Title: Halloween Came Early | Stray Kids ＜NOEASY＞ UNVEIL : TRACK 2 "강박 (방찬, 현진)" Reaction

What is up, ladies and gentlemen? Today we're going to be looking at another video. As promised, today we're going to be looking at the second video from their UNVEIL. I cannot read the name, so it is in Korean. If you do know what it says, please tell me, put it down in the comments below. I'm curious about these things. I could put it in a translator, but then again, I want to give you guys something to do as well. I'm really excited to see this video as well, and I'm just going to go over it. I don't want to edit this. Like always, we're first just going to look at the video once without pausing, without interrupting. We're just going to see what it all is including, and then we're going to analyze it bit by bit. And like always, these videos are approximately a minute long, so it should say enough about the video, the MV, if it is going to come out as well. So I would just say, let's jump right into the video.
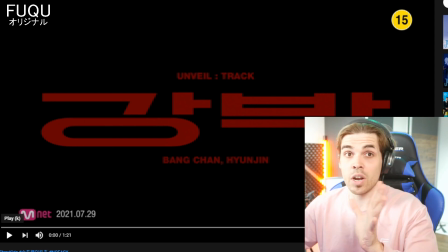[0:45]
Everything is set up, and let's see what the video has to offer. And also, I did not watch it before yet, so I am a little bit curious what this within holds.
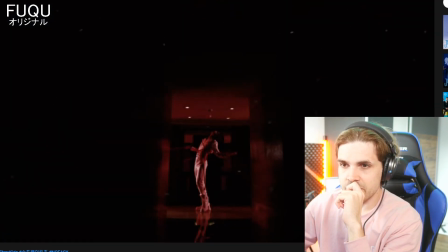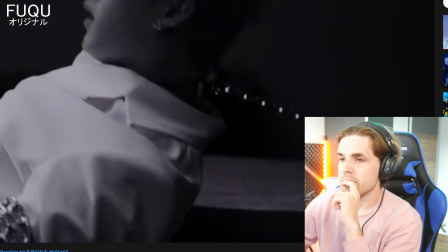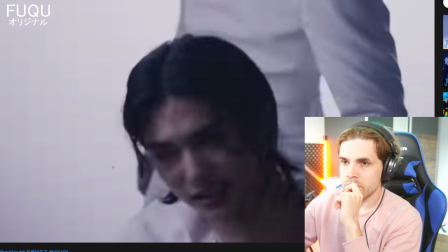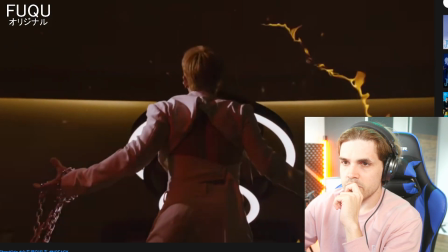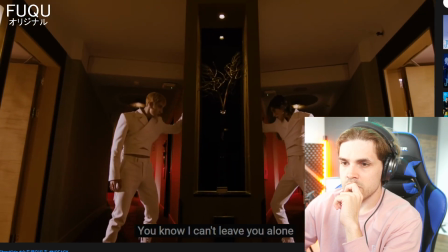[1:28] 알잖아 널 가만히 둘 수 없는 걸.
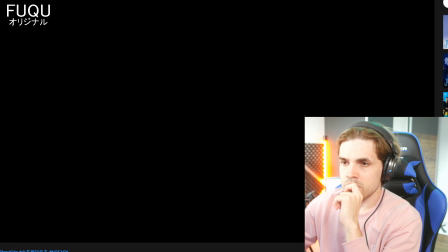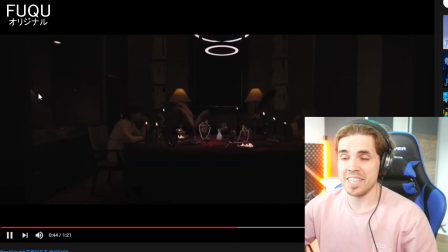[1:37]
Oh, I actually thought that was it, but it still continues a little bit. Nice.
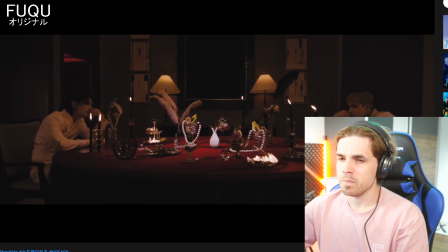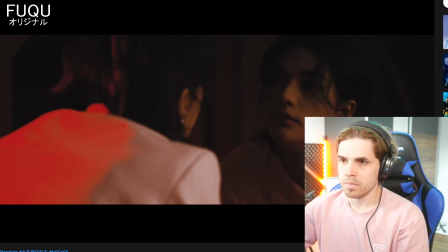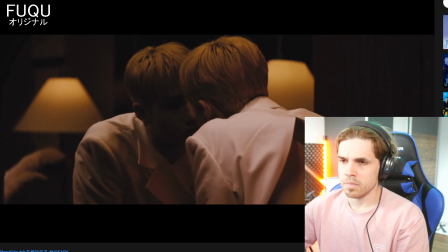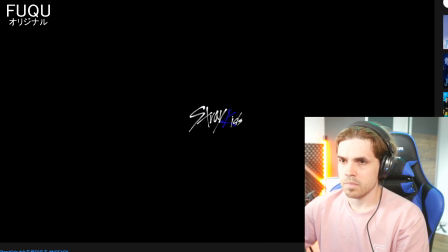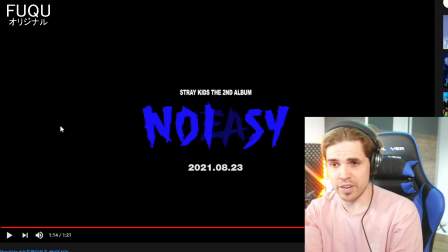[2:09]
I don't know how to explain it, but I just want to say it from the straight from the bat, and that is, I feel very anxious. I feel as if I can't move. I feel very disturbed by the video in the sense of it gives this very eerie vibe,
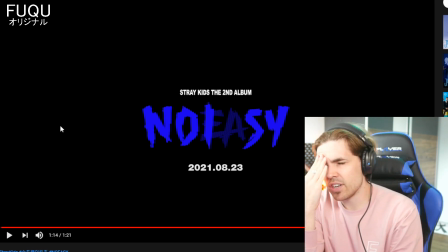[2:24]
and it gives me, I remember back in the days, I don't know what year it was, I think like 2006, 2008 approximately, with Marilyn Manson. It's that same type of video, and they're always a little bit creepy,
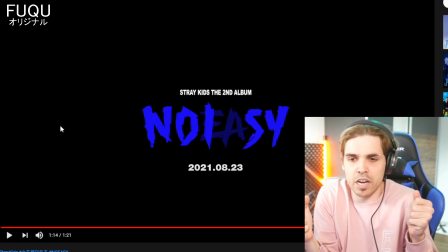[2:38]
and they feel as if everything is in a very tight corner, as if you cannot move, you're stuck, and you're gonna feel very anxious, because you cannot move and you're just stuck the way you are. But I would just say, let's go look at the video one more time all together.
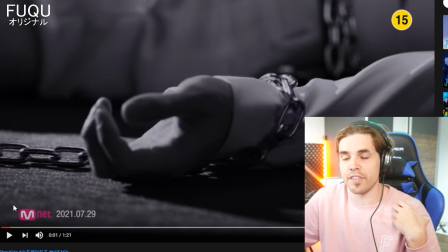[2:51]
Let's see where we can pause, see what we can pick up from effects. I saw a few things that I thought was interesting. Starting off actually with the first shot, this one. I love how we see the chains.
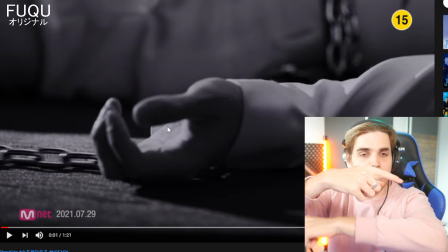[3:02]
Actually this is just the reverse shot. So the chains were around him and someone pulled them away from him.
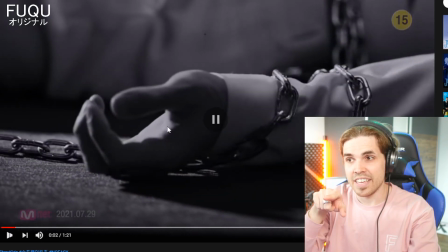[3:07]
But if you reverse it, you get this effect. It looks super cool, as if the chains are coming around you. The chains. Damn, that's a bit of a tongue twister. The chains coming around you, grabbing hold of you. Very eerie. It's a very, like I say, it's a very disturbing feeling, as if you cannot move.
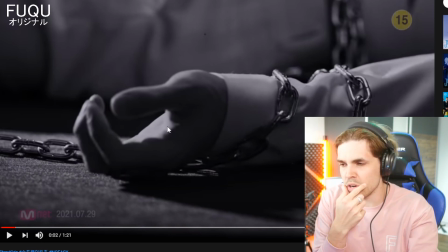[3:24]
And I feel there's a specific word for it. And if it comes to my mind, I'll say it.
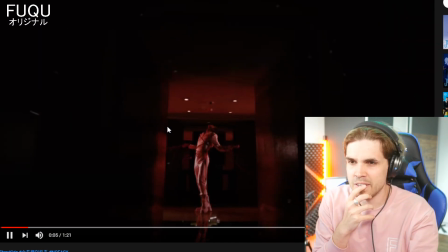[3:30]
Claustrophobic? I think that's the word. I feel very claustrophobic watching this video. I love the shot here generally.
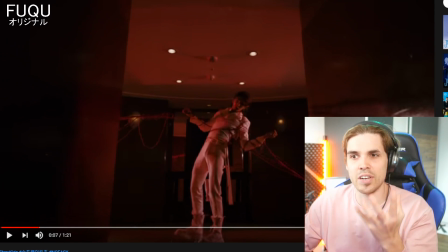[3:38]
It looks fantastic. The blood, the color, the black. It really gives a bit of a horror vibe to it. Very nice job here.
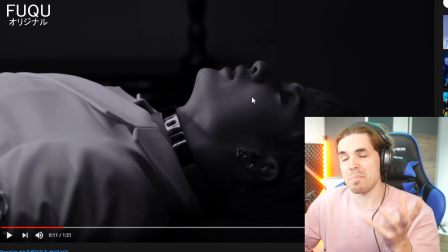[3:50]
Also, I just want to point out, there are still people that comment about, the face softening. I still think face softening is something that you can like or dislike. I still think it's not needed at all. It's just too extreme in the K-pop world. And some people even try to claim that because it's a fantasy world, they can do whatever they want.